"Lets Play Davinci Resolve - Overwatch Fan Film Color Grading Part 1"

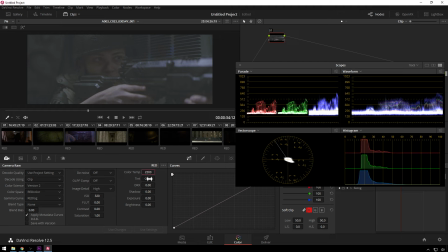(8:15)
Let's change our color temp to like 2200. That's not enough. 2000. Okay, that looks okay. We'll just correct that a little bit later.
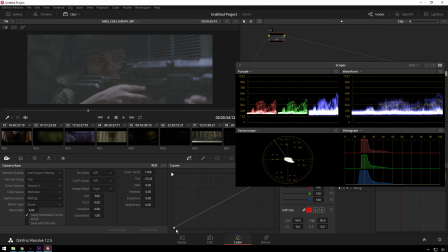(8:28)
And now we will go ahead and scoot our luma curve inside.
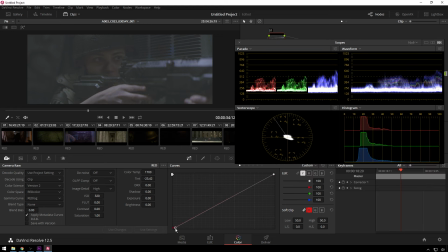(8:35)
Make sure just the luma curve is selected for this. And bring that in.
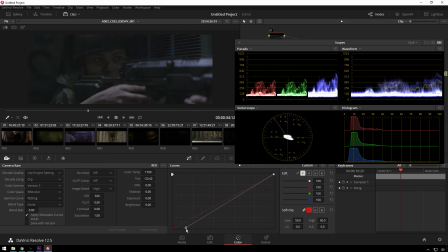(8:41)
We want it to be semi-dark. We're probably not going to be clipping, but we're definitely going to have it. Yeah, there are little bits of it that are just sort of kissing down there, which is good. Now, we don't need super bright highlights on this. Normally, you'll see somebody get this and say, oh, we got to make this all the way bright.
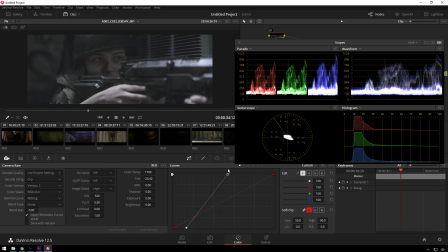(9:00)
And they'll do this number, and you'll see that looks very bad.
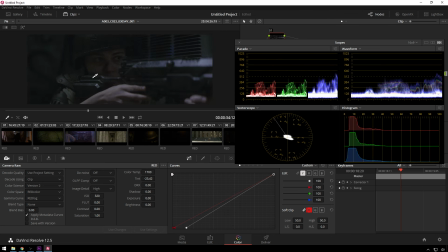(9:05)
We don't want that because this is supposed to be dark because it's a dark thing. We will just add some little bit of contrast. Yeah, that's looking pretty good. So now, sort of just basic. This is basically what they're, basic.
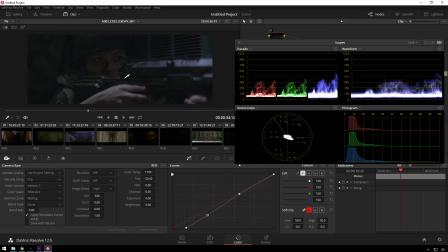(9:23)
This is, you know, much closer to what they were wanting for this shot. But you can see there's some pretty big issues compositionally. We see the really bright part of the gun here in hand, and we don't see the face. And sort of, I normally want to see people's face unless there's something that's really obvious that it should be,
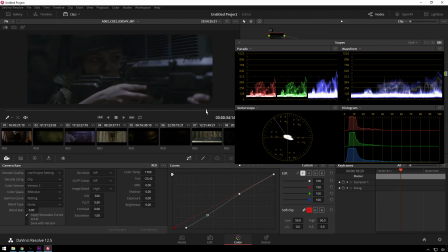(9:38)
you know, a different thing as a focus, which in this shot, the face should be the focus, not the gun. Guns are boring. Okay, so what we're gonna do to do that, I'm gonna move the scopes to the side because we're gonna start doing some actual stuff.
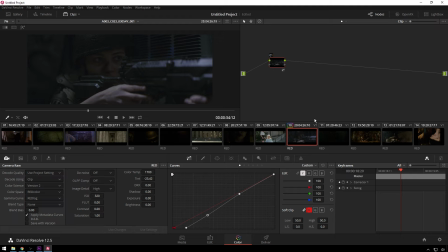(9:54)
You see, I'm being a little more conservative than I am normally with the nodes just because these are big files and you want to be a little bit more conscientious of your node structure whenever dealing with, big memory intensive files because, performance actually matters now.
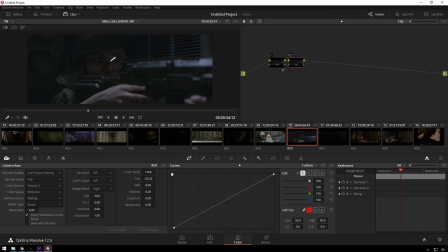(10:10)
All right, so I'm going to try and do a bit of a key on the face and see what I can get. I don't think I'm going to get anything that I'm liking. I got to first go to the key tab.
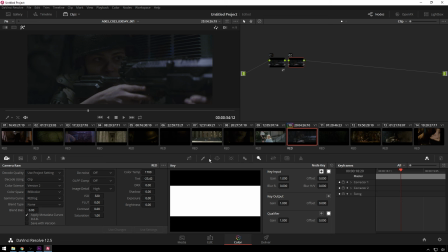(10:20)
Not that one, you goof. This one.
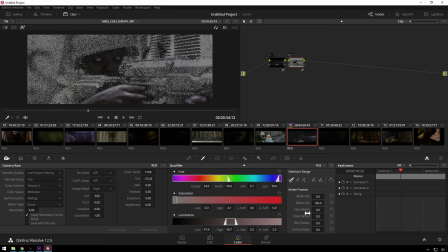(10:26)
Huh. That's sort of better than I was thinking. So, black clip.
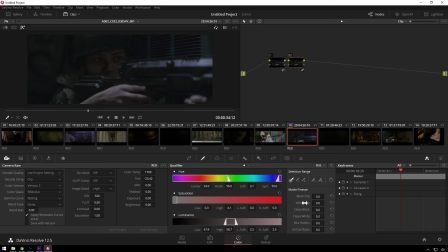(10:39)
Nope. White clip. Just not updating? That's fine.
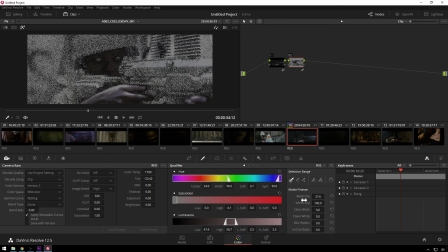Yeah, that's not doing what I want anyway. Yeah, we're gonna make this simpler.
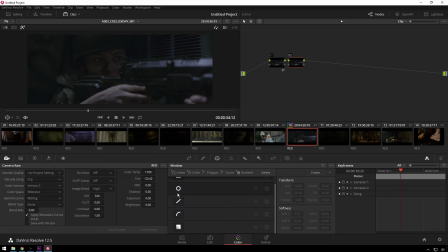(10:55)
We're just gonna do a little qualifier here. Do this guy.
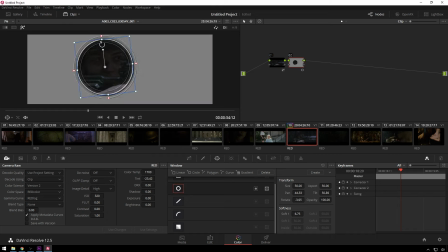(11:01)
Let's brighten up here.
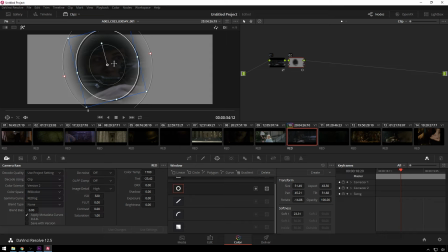(11:14)
I'm just gonna remove some of the dark parts of this shot so we don't touch those too much. So, delete those, just luminance.
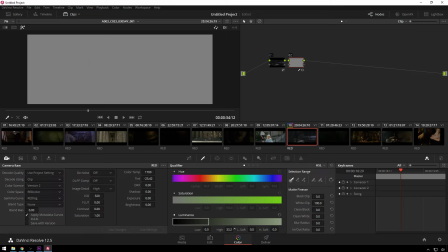And we're just twirling this around. Yeah.
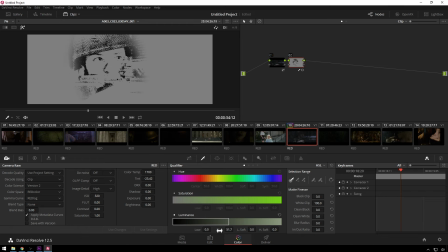(11:42)
So I just wanna make sure that we. Cool, just like that. Then we will go ahead and I'll blur it just a little bit to make people happy, and then I'll invert it.
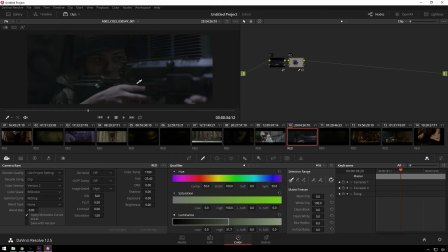(11:53)
Now we're just getting these parts affected. So that should be a little bit better. So now we'll go back to our curves. Brightening it up just a little bit. I don't want to go too hard with it.